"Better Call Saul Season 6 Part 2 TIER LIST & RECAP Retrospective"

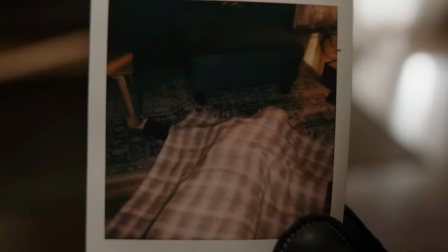2213s
First off, the parallel of Jimmy and Kim pretending to have a normal day while cutting away to Mike cleaning up what they're bottling up and hiding from the public is already uncanny enough as it is,
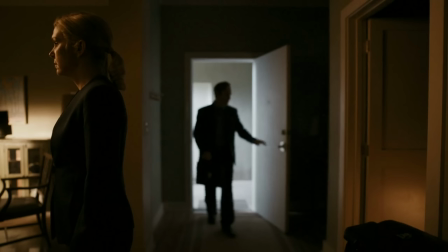2222s
but the juxtaposition of the song's ironic lyrics considering the whole situation just gives the entire montage a subtle yet sinister feeling to it.
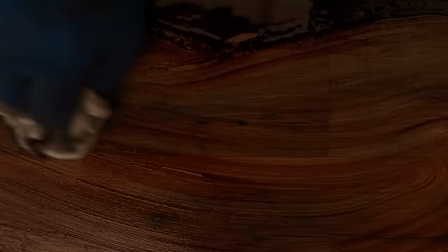2230s
The slow yet beautiful transitions between Jimmy and Kim's normal day to Mike cleaning up the crime scene is also masterfully done,
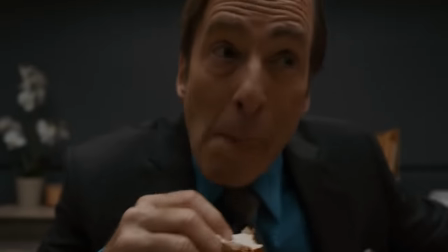2237s
followed by the song ending as Jimmy and Kim get home from their day at work. To state the obvious,
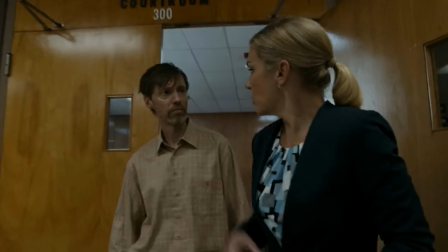2241s
the lyrics really hit the situation on the nose in regard to Jimmy and Kim trying to have as normal of a day as possible in order to not implicate themselves by raising any red flags.
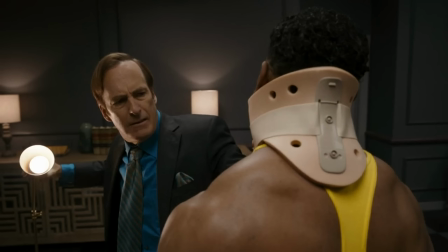2250s
The song talks about the perfect way to end the perfect day, when in reality,
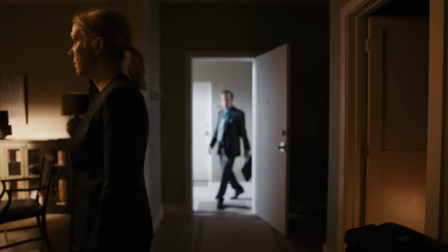2254s
Jimmy and Kim are only pretending to have the perfect day in order to solidify the cover-up story that Mike has put into place.
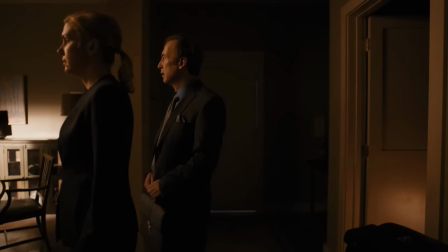2260s
Along with the fact that them getting home to their apartment is the exact opposite of the perfect way to end a quote perfect day, as you can see,
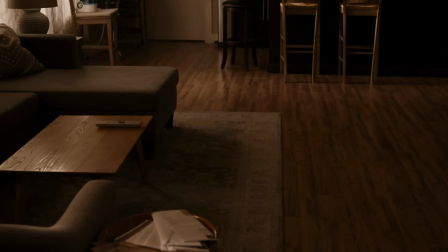2267s
the emotional is disgust on their faces as they unanimously don't want to live in or sleep in the same apartment that Howard was just murdered
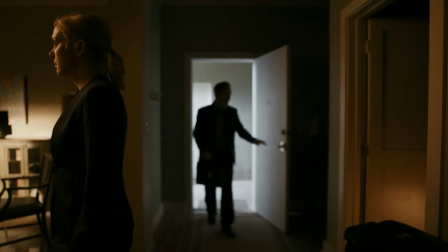2275s
in as if nothing had ever happened. They're able to put up a front during the day, but once they get home, that all drains out of them as they're confronted with the reality of what happened the night before,
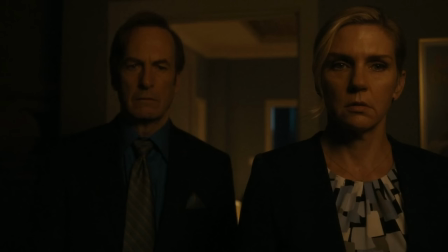2283s
unable to pretend that it never happened as they did when they were at work. The fact that you can really tell how much this is messing with Jimmy and Kim by the end of the montage really gives a realistic portrayal of what going through what they did would do to someone. One of the many brilliant things about the Breaking Bad universe is that since both shows are such a slow burn grounded in reality,
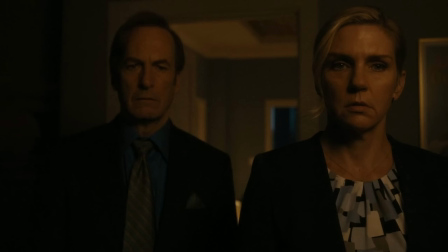2301s
when some intense crazy action with life or death stakes happens, we really get to see how it affects the characters involved, especially when it comes to Better Call Saul, which is even more of an in-depth character study than Breaking Bad was.
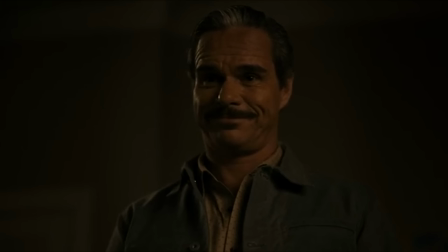2313s
This also really makes someone like Lalo, who can witness and commit murder without giving it a second thought,
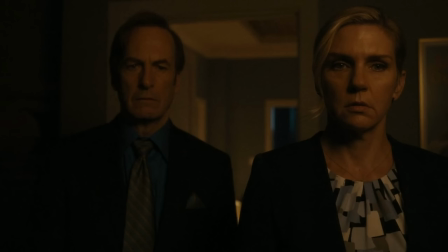2318s
become emphasized just that much more when you see how much normal people such as Jimmy and Kim realistically react to it all in contrast. Now once Jimmy and Kim arrive at the motel where they're staying at for the night, you can already tell how the recent events that they've experienced have ruined their relationship beyond repair simply through their body language in this scene.
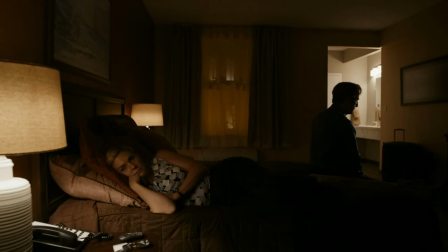2336s
Nothing is directly said out loud, but you can just tell that something's incredibly off and distant between them just by the way that Kim's laying on the bed facing away as Jimmy sits on the end of the bed with his back facing towards her. Even when Jimmy talks, he can't bear to turn around and look at her when he's speaking, and that in itself already says a lot.
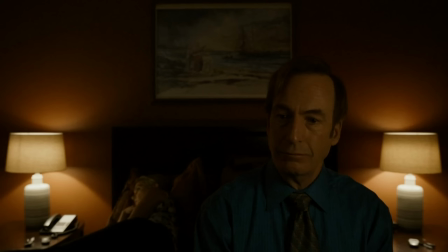2354s
Speaking of which, what Jimmy says to Kim is actually yet another paraphrase of what Mike once told him in episode 509.
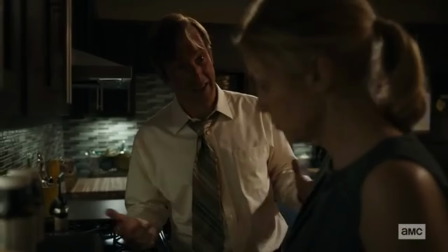2360s
We once saw Jimmy paraphrased advice that Mike gave him in 509 to Kim in regard to having to deal with consequences based on the life decisions that you choose to make,
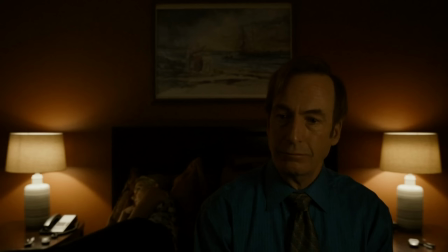2368s
and here we hear the other half of Mike's advice, which is about learning that eventually you can move on with your life from past trauma. This advice Jimmy tells Kim has quite the origin story, as it's not only paraphrased from what Mike once told Jimmy,
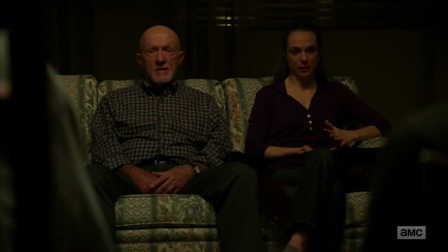2381s
but is also Mike himself paraphrasing what he once heard Stacy say about his son Maddie at a support group meeting, linking together seasons 4 through 6 in such a brilliant way. Although this advice may have worked for Stacy, Mike, and Jimmy, you can tell that his advice falls on death's ears when it comes to Kim, as it's not something that she'll ever be able to forget.
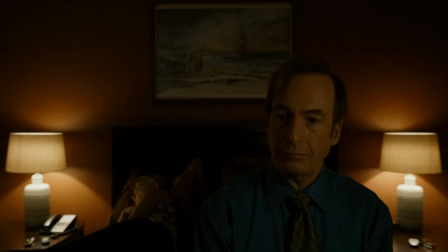2399s
Also, although Jimmy is telling this to Kim, the way that the scene ends makes me wonder who he's really trying to convince, Kim or himself. It almost sounds like he's trying to reassure himself in this moment as much as he's trying to comfort Kim, but that's just my interpretation.
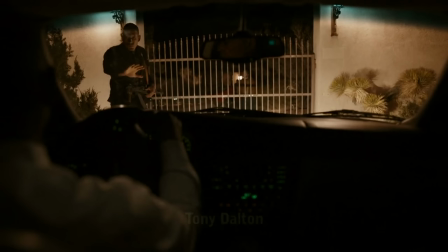2412s
After the title sequence, we see Gus arrive at Don Eladio's place for a cartel meeting. This is why I mentioned that Gus telling Lalo that he'd be out of town for a family emergency was a half-truth, as Gus technically did go out of town to do that, although it's actually a cartel family emergency opposed to a regular one.
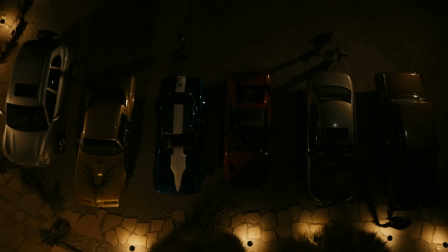2428s
As Gus pulls up and parks his car, you instantly notice how he's pretty much the only one not driving a flashy car, which is just yet another way of showing Gus's restraint and lack of necessity for materialistic things that other criminals thrive for.
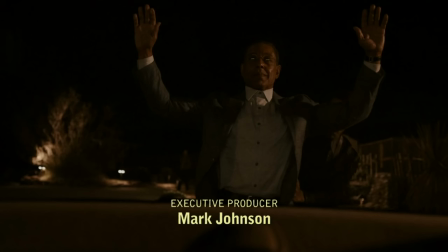2440s
As Gus gets patted down for any weapons before entering, he flinches slightly due to the gunshot injuries that he sustained during his shootout with Lalo, which he has to pretend that he doesn't have, as they are the biggest evidence of what truly happened.